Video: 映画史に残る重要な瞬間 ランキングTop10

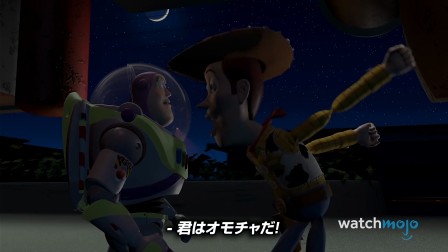[0:02] You are a toy!You weren't the real buzz light!
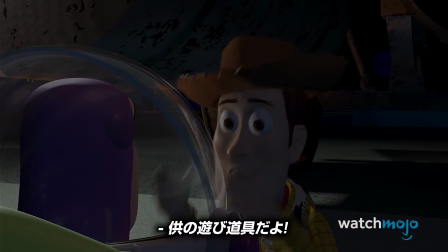[0:07] You're an action figure!You are a child's play thing!
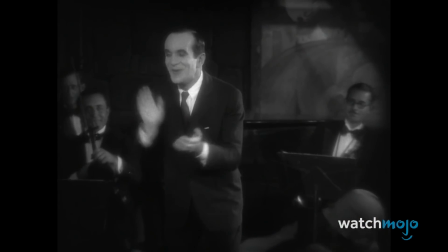[0:13]
皆さんこんにちは WatchMojo Japanへようこそ今日は映画史に残る重要な瞬間トップ10をご紹介します
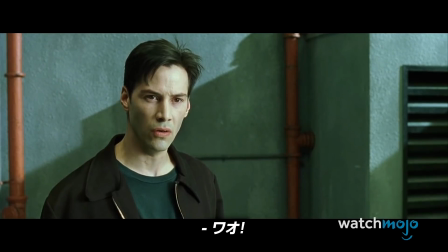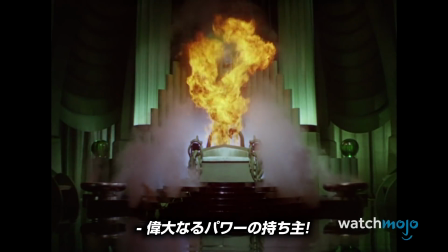[0:27] The Great and Powerful!Who are you?
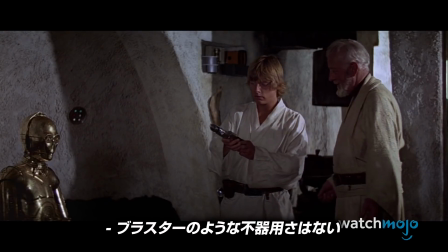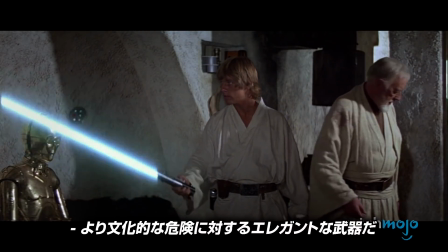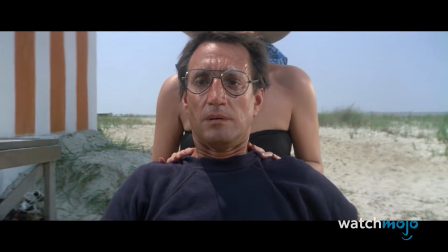[0:43]
このランキングでは映画の歴史におけるより一般的なマイルストーンに加えて
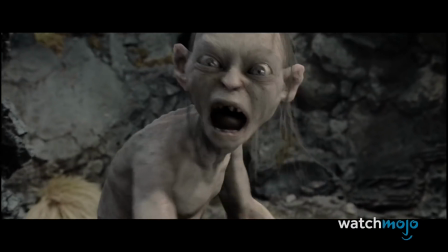[0:48]
特別な瞬間にも注目していきますあなたは何が最も重要な瞬間だと思いますか?
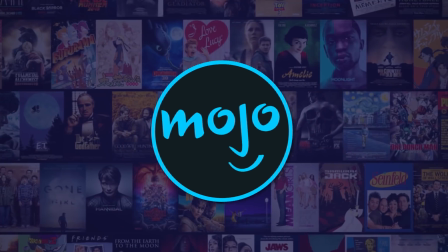[0:53]
コメントをお待ちしていますでは行きましょう第10位 弾丸をかわす
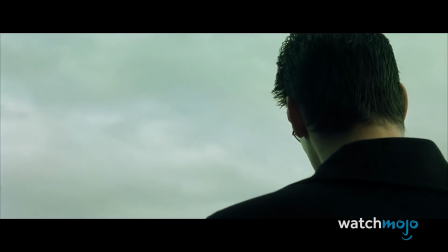[0:59]
マトリックス映画史上最も影響力のあるアクション映画の一つマトリックス
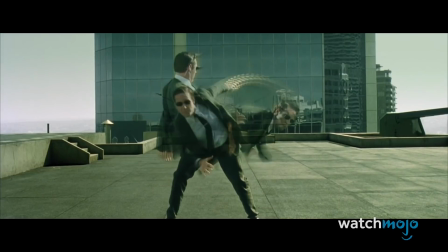[1:05]
1999年に公開され驚くべき成功を収めましたエージェントの銃弾をネオがかわす有名なシーンをはじめ
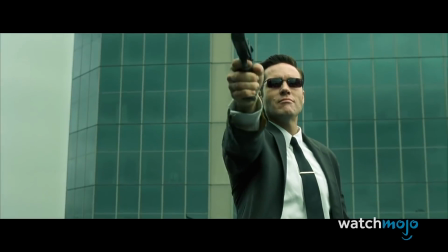[1:11]
多くのシーンや名言が文化的なアイコンとなりました
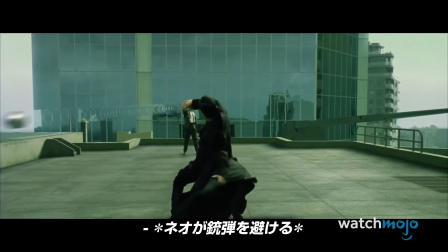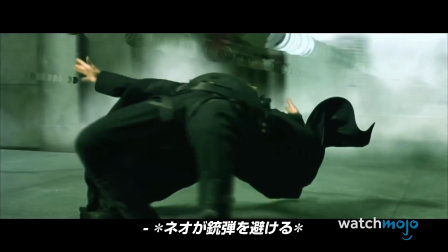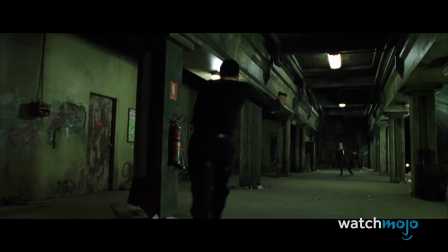[1:26]
おそらくバレットタイムの最も有名な例バレットタイムとは通常の速度でカメラを動かしながら
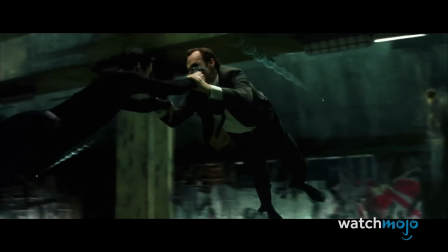[1:31]
アクションをスローモーションで撮影する映画制作技術のことこれから突然すべてのアクション映画やビデオゲームがこのテクニックを採用するようになりました
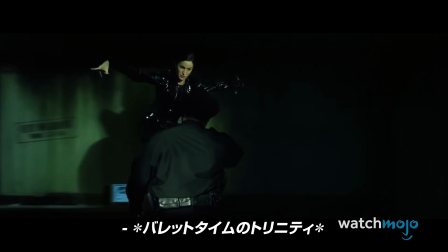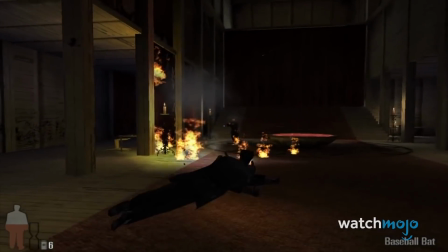[1:47]
2001年に発売されたゲームマックスペインではバレットタイムが対応され
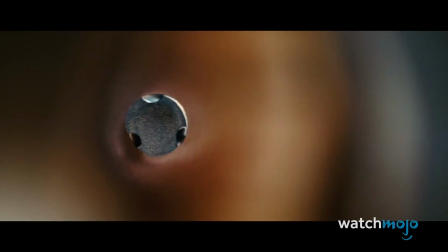[1:51]
チャーリーズエンジェルやウォンテッドのような映画ではマトリックスのような映画作りが行われました
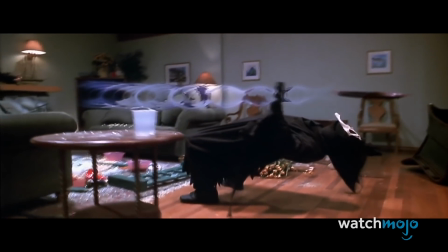[1:57]
絶叫計画やシュレックなどではバレットタイムが盛んにパロディー化されています
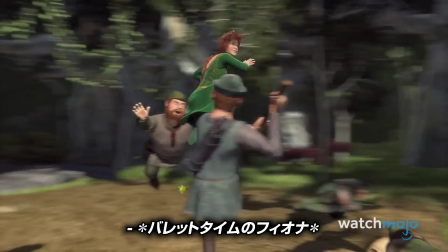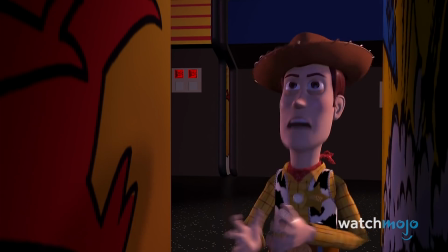[2:08]
第9位 コンピューターアニメーション トイストーリー1995年以降アニメーションのジャンルは一変しました
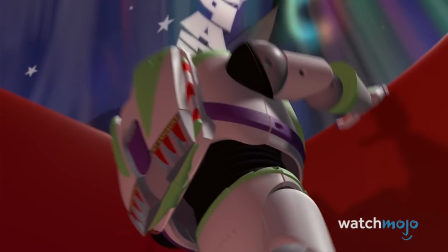[2:14]
ピクサーという小さな会社が制作したトイストーリーはその画期的なコンピューターアニメーションで
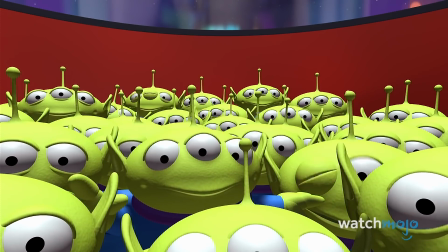[2:20]
批評家たちを驚かせ魅了したのです
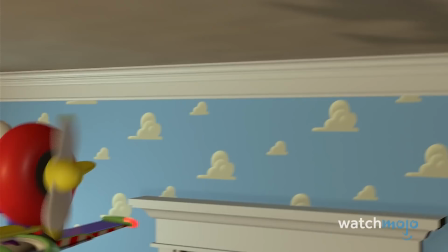[2:26]
手掛けアニメーションにユニークな外観を与えただけでなく、アニメーションでは表現できないような信じられない技術をカメラで表現することができました。
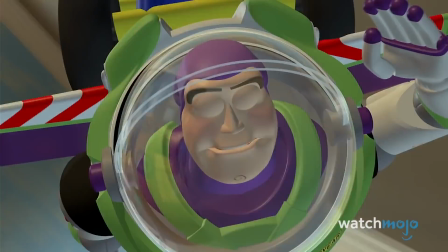[2:36]
その結果、ゴージャスで驚くほどユニークな映画になり、本当に素晴らしい要素を含んだものになったのです。
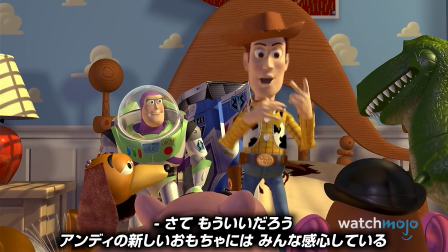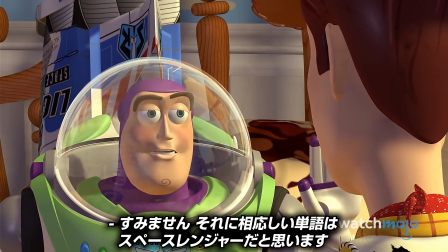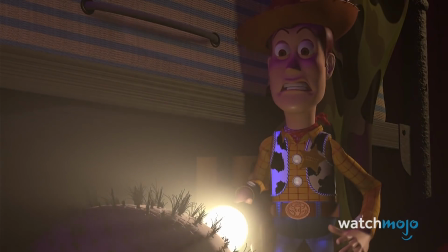[2:55]
この映画に使われた技術はゲーム開発者やロボット工学者にも求められましたが
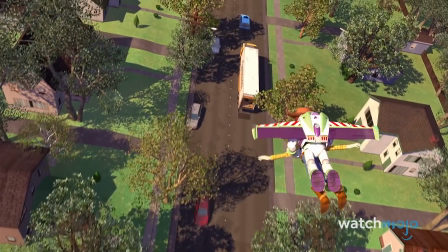[3:00]
何よりも映画史に残る画期的な出来事でした2005年に公開されたディズニーのチキンリトルをはじめ
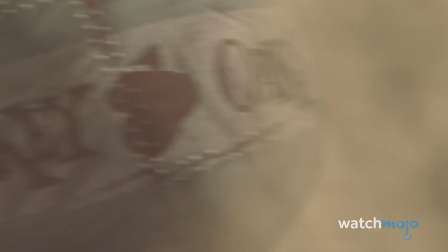[3:07]
多くの企業がコンピューターアニメーションを採用するようになったのです
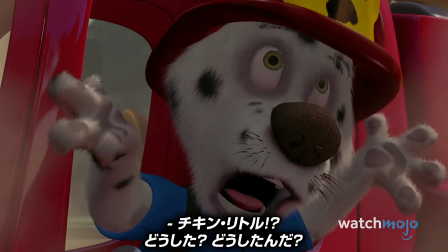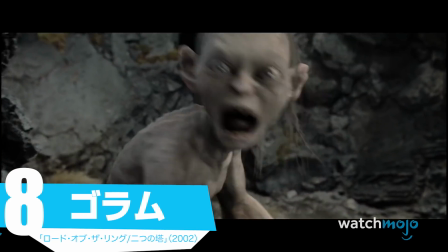[3:17]
第8位 ゴラム ロードオブザリング 二つの塔ゴラムの制作は非常に困難な作業でした
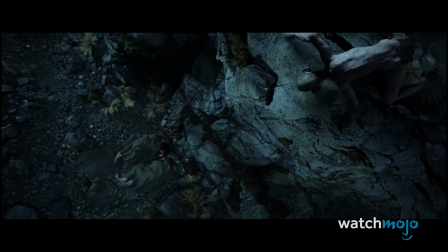[3:23]
このクリーチャー自体はコンピューターで作られておりアンディ・サーキスが声とモーションキャプチャーを担当しています
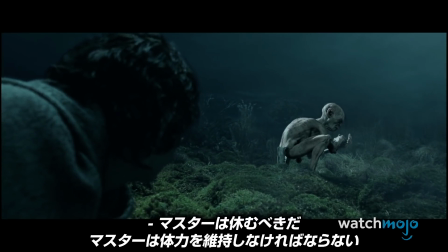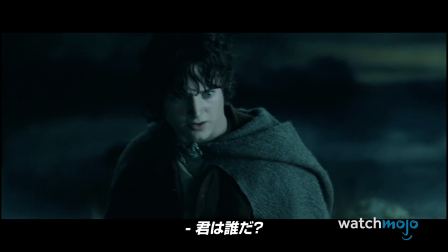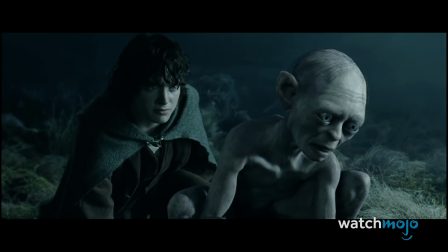[3:41]
しかしサーキスは撮影中他の俳優たちの演技の助けになるように実際に撮影に参加していました
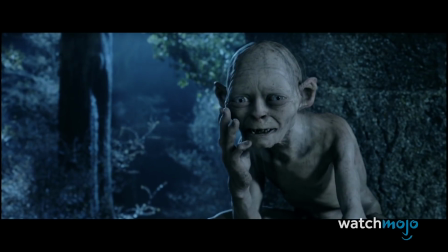[3:47]
彼は人間の俳優と一緒に物理的に演技をしその結果CGIのゴラムはポストプロダクションでサーキスの上にロトスコーピングされることになりました
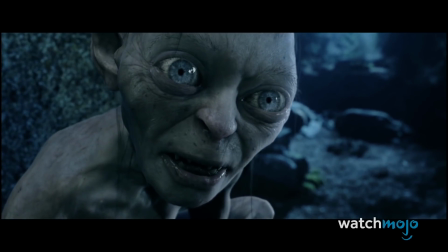[3:55]
ゴラムの顔の動きは1フレームのレンダリングに4時間を要したといいます